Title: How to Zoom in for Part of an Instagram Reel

The easiest way to add an edit point to your video is by zooming in. This also helps make everything, this also helps when you want to get rid of any of your mistakes in your clip. So you record one long clip, then you add all those cuts and zooms later when you're editing it in Instagram Reels.
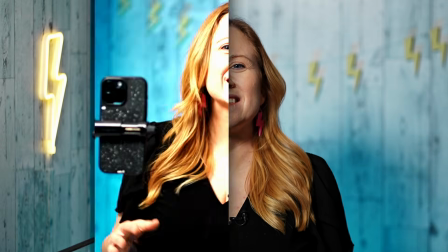0:17 And I'm going to show you how to do that in this video. Let's start by recording a clip that we're going to use.
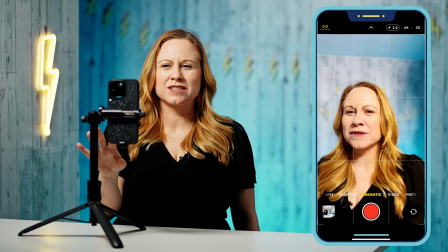0:22 So I'm going to go into my camera, and I like to use cinematic mode just because it clears the background a little bit and just makes it look more movie-like,
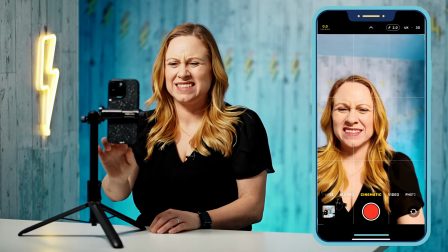0:30 a little more professional. You can see just the regular camera.
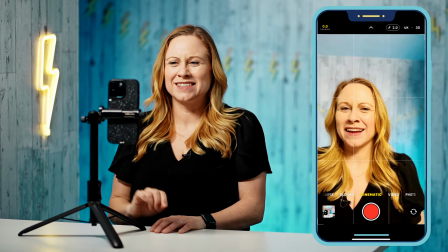0:35 You can film like this too, but cinematic just adds that extra layer to it.
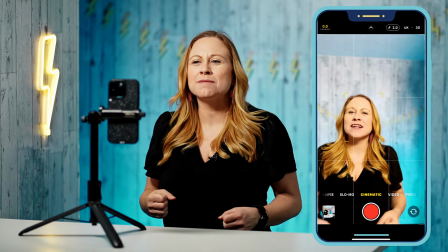0:40 And then I want to film a video of me talking.
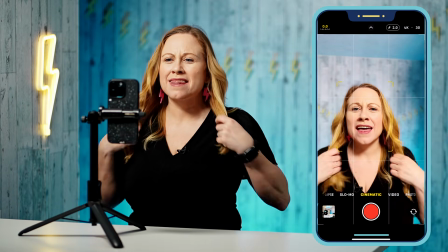0:42 When I'm filming myself, I want to make sure that my head isn't too close to the camera,
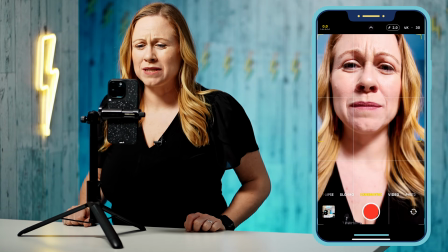0:49 so I'm not all the way up here and I'm not up top. I want to make sure my head is in the middle like this.
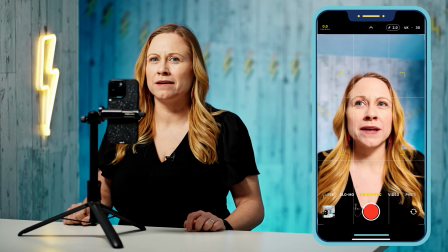0:56 And then I don't want to be this close to the camera, because if I'm filming a video and if I want to zoom in for part of me talking for this,
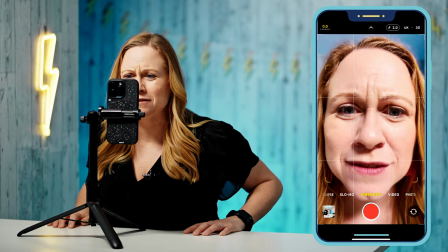1:04 it's going to be zooming in way too tight, and I don't like that.
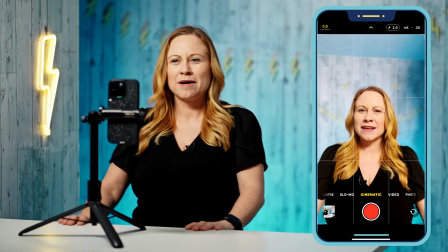1:08 I'd rather it zoom into something like this, but then have the wider one as I need.
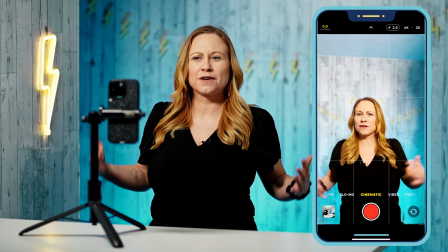1:14 So it's better to be further back and keeping this clip a little bit wider.
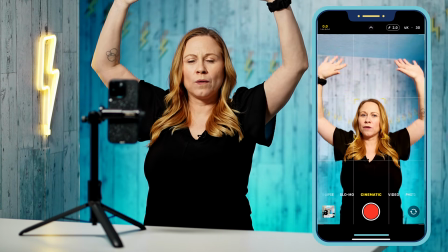1:19 I do have a lot of room up here for like blank room, and this you can keep or you can take out.
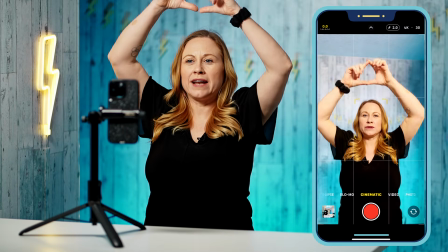1:28 So it depends on a couple of things. One thing you could do is you could add your subtitles up here if you want to.
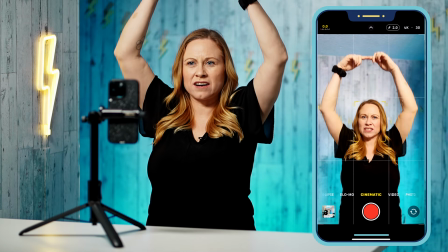1:34 So if you want to have your subtitles up here, I suggest not adding them like past this part, so this part up, no.
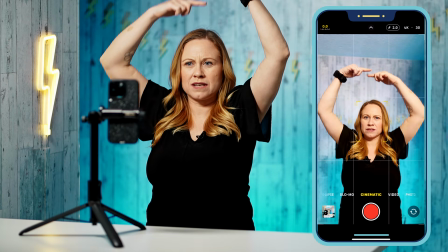1:42 But if you have like this area for subtitles right here, that could work.
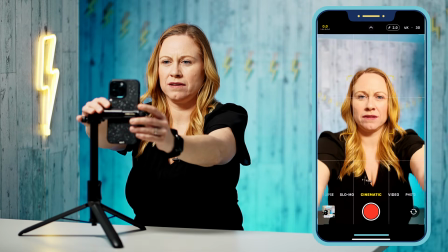1:46 Or I can adjust it so I tilt down a little bit. Let's tilt down a little bit.
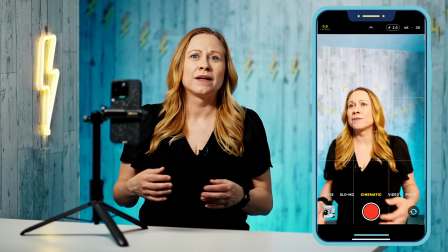1:52 And you're gonna film your entire clip, and it doesn't matter if you make mistakes,
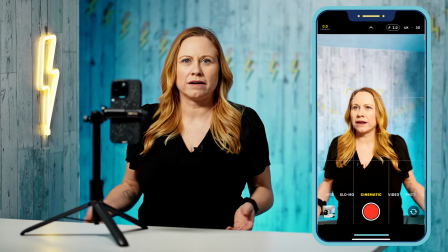1:58 because you're gonna be able to take that out later, and that's what we're gonna do while we're editing and zooming in.
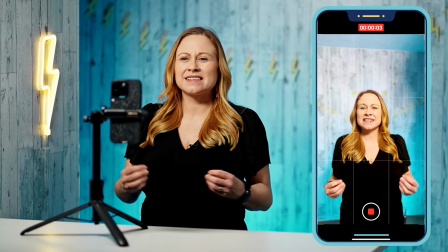2:04 When filming yourself, I suggest keeping in mind whether or not you're gonna use your hands.
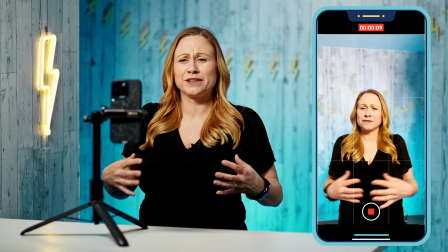2:08 If you're gonna be using your hands, then make sure that you include some area for you to use them, because if you're too close and you use them, it's just awkward.
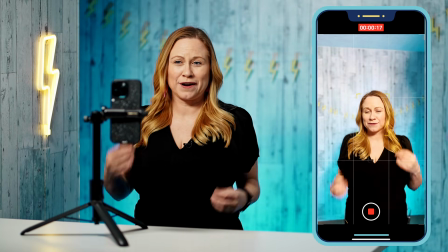2:17 So include some area for your hands, for your hand movement, if that is how you talk on camera.
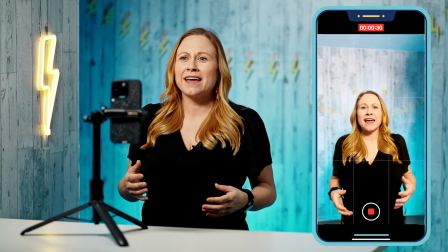2:23 Also, make sure that you have great lighting on you.
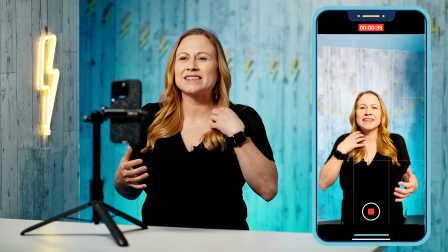2:26 Having a light source in front of you is going to light it nicely, and it's going to allow your face to stand out from the background, and it's going to be a more appealing video,
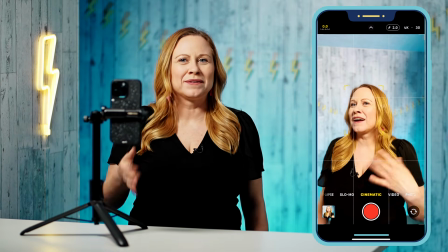2:35 and people are more likely to watch it. So there, I filmed the video with a couple tips in there, and now we're going to go into Instagram.
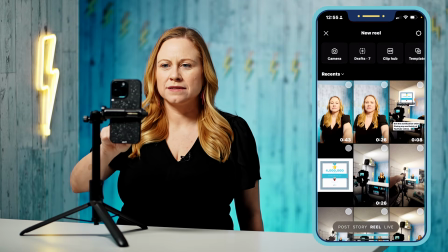2:43 We're going to go into Reels, and we're going to add that entire clip.
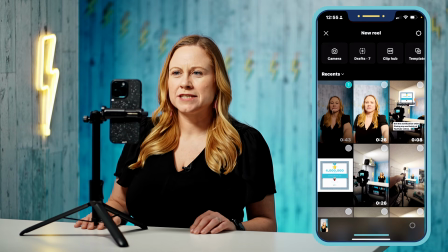2:48 The longer the clip is, the longer it's going to take to process it. So it's just taking a second to process the entire clip because it is 43 seconds long.
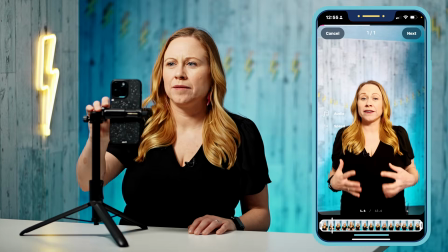2:56 There it is. So I'm going to want to add the entire clip because we're going to edit it in this editor.
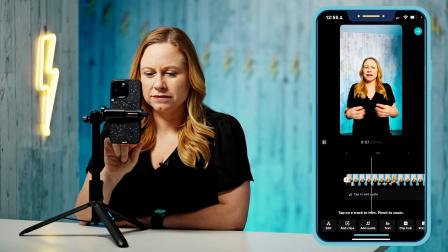3:04 So to start, you're going to click on Edit Video. I'm just going to pause so that I'm not talking the entire time in here.
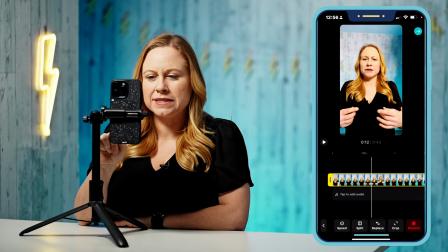3:11 And what you want to do is you want to click on the video itself. Once you click on the video, then you select it.
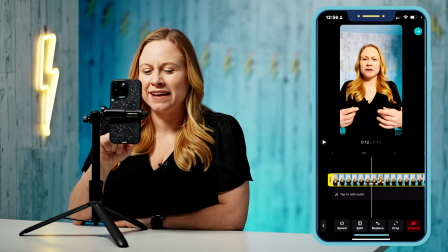3:17 And so that allows you to make cuts in it, and you can change the speed or you can crop it in and out.
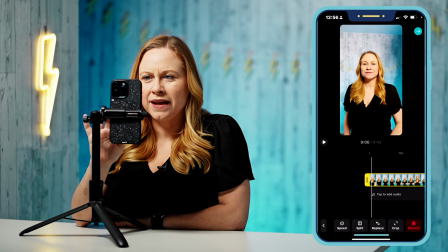3:25 So while we have it selected, let's first start by getting rid of that part in the beginning before I start talking. So what I'm going to do is I'm going to put this white line. You see this white line in the middle? What I want to do is I want to move it to the part right before I start, where I want to make that cut, so where I want the video to start.
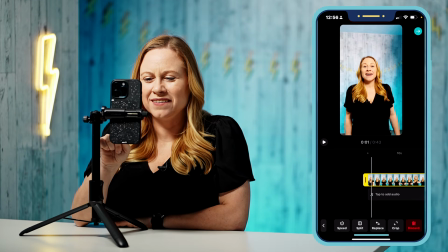3:44 And then I'm going to use that yellow indicator. I'm going to hold that down and I'm going to move it to the white line. There we go. So say, for example, I want to zoom in right here. So say if you're going to use your hands.
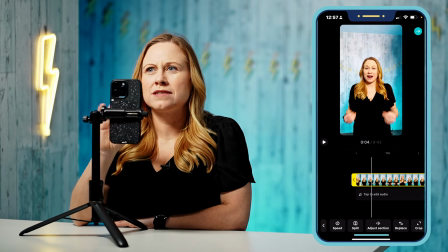3:56 So for parts that I want to zoom, I can't just zoom without making it a separate clip.
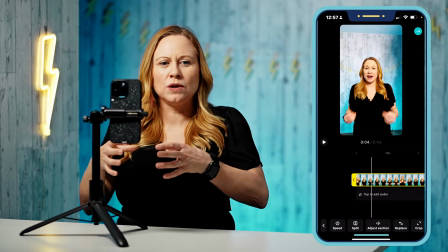4:02 You have to make each clip that you want to change a separate clip.